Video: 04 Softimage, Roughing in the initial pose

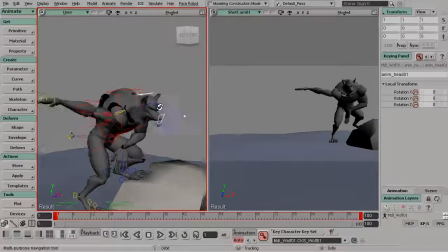[8:14]
And then we'll pose the head in a way where the character seems to be focused on
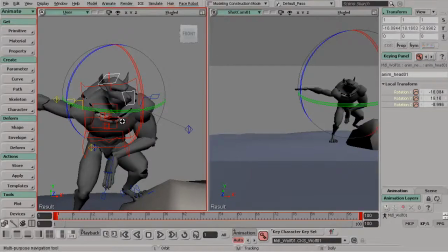[8:20]
what's happening, not necessarily right in front of him, but we'll add a slight tilt to the head for interest, and we'll have him look a little bit more to his left, just so it seems like he's really focused. We don't want to have him point on and look at the camera. That gets very cliche and it's very unnatural.
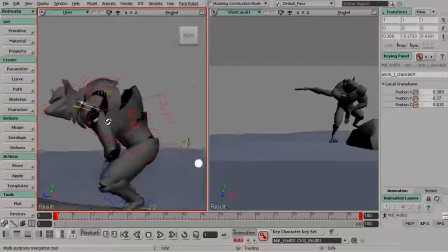[8:40]
So we just want to think about ways we can get as creative as possible. Just want to work on his balance a bit, maybe bring in his center of gravity back a bit more. Great. I'll go ahead and take the elbow and just kind of drag that back a bit more as well.
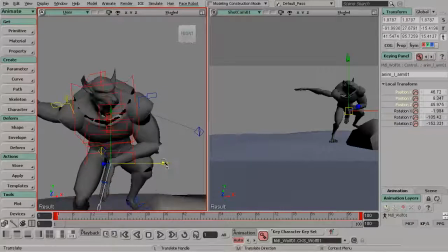[8:59]
Now this is really starting to come together. Beautiful stuff.
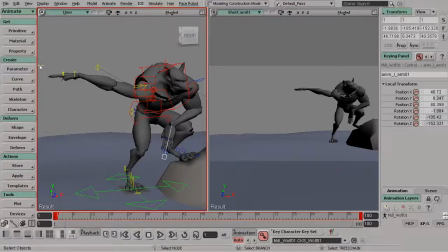[9:05]
For the right arm, let's go ahead and drop that down.
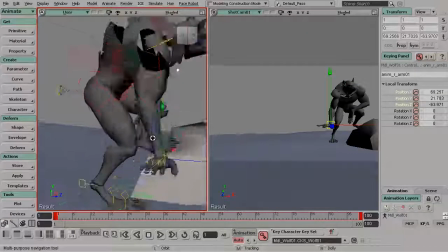[9:11]
And we always want to think about weight and gravity.
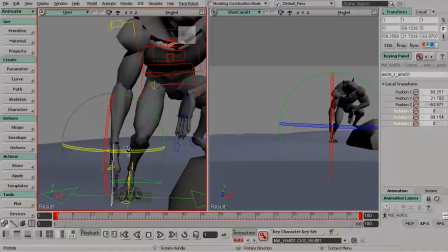[9:14]
We want to make sure we pose this in a very natural way so it looks as if gravity is affecting this arm. All right, great. So this is really exciting.
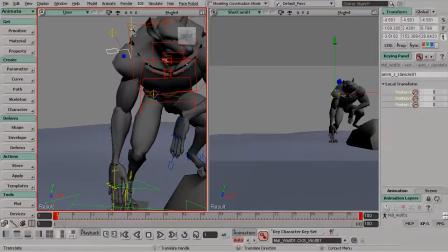[9:29]
And since that arm has been brought down, let's go ahead and grab that right clavicle and just drag that down a bit as well.
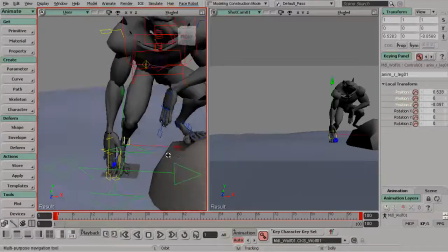[9:37]
Now, thinking about his right foot, I'm going to just drag that over closer to a center for balance. And let's go ahead and rotate the ankle out for a more natural pose. The foot is not going to point straight forward.
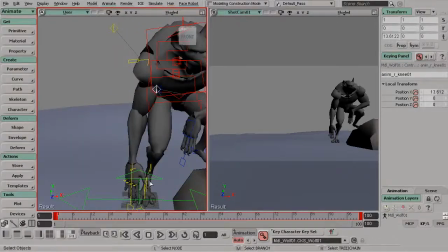[9:55]
Again, that's not a believable pose at all because naturally our feet are are going to kind of point out
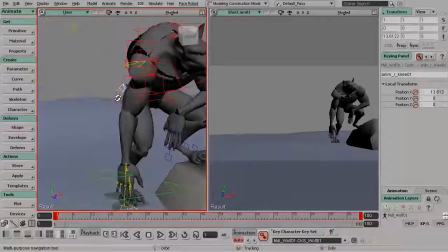[10:03]
either that or in, but never straight forward. By pointing them straight forward, it's almost as if the feet are kind of locked down by some force. So we don't want that to happen. As we're posing this, let's think about what's happening in our shot camera.
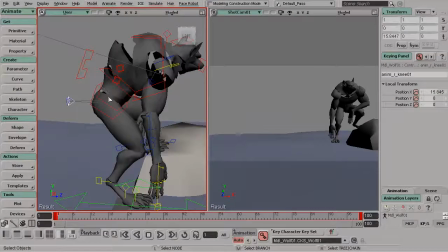[10:18]
So we're getting some really nice results from that view. So that's really exciting.
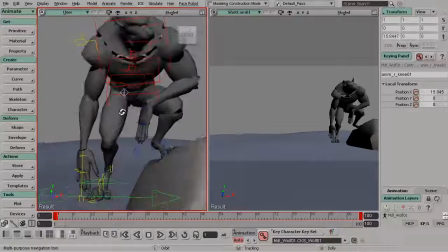[10:23]
And you can see here that we're just focused on the main body right now.
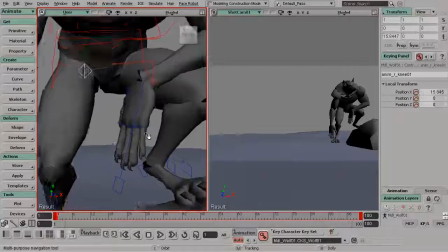[10:28]
Once we're satisfied with that, then we could start to think about the fingers. So we can go in and start to curl them in.
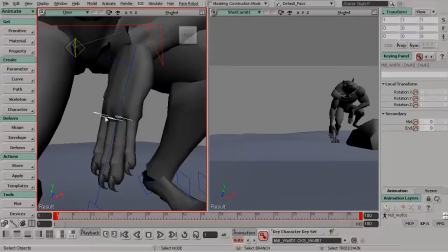[10:35]
I'll start by grabbing the pinky all the way to the index, and we'll just go ahead and rotate them in. And then we can go ahead and add a slight offset just for a more natural hand position.
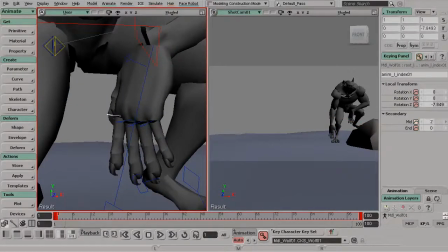[10:50]
So you definitely want to break that up. And then we can go in and start to adjust the mid and end sections for natural curl. So we'll just go through and do that for each finger.
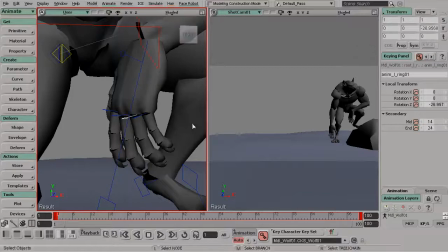[11:09]
And since the hands are less noticeable, that means we can pose them a bit faster and not necessarily have to worry about the pose too much, but we should still think about
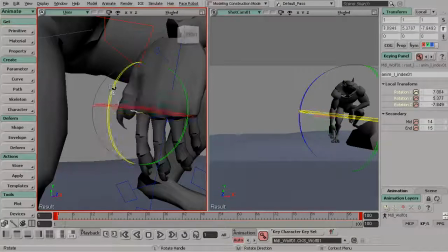[11:23]
the pose nevertheless,
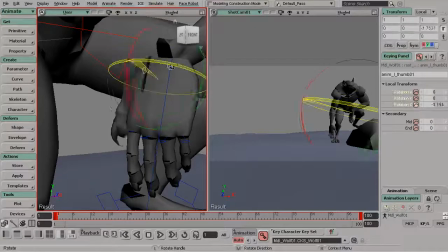[11:27]
just making sure that it's as natural as possible, but at the same time,
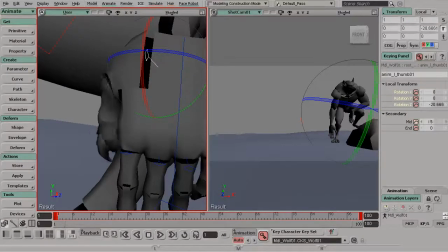[11:33]
we really are concerned with what's most noticeable.
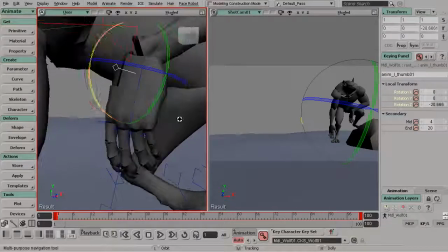[11:38]
So as long as the hands appear to be at a really nice position here, then we can get away with not necessarily having to polish them too much,
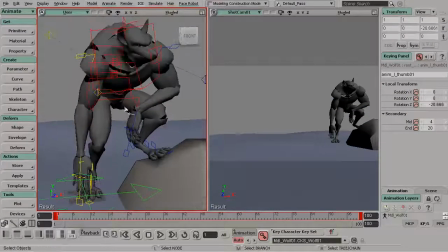[11:52]
because the audience is going to be concerned with the rest of the body. Yes, they'll look at the hands, but not as much as they would, let's say, the character's head, where we focus the most, right here at the eyes. And then what happens in the torso, the legs, and such.
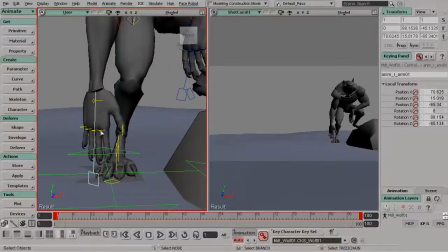[12:08]
Now, if we had a close-up where the hands were in focus, well, then we'd have to put more effort
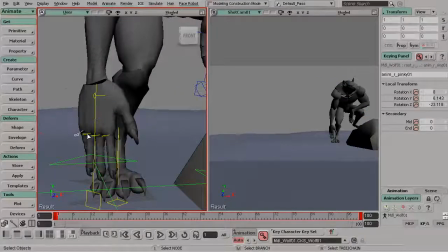[12:16]
in posing them and timing them just right.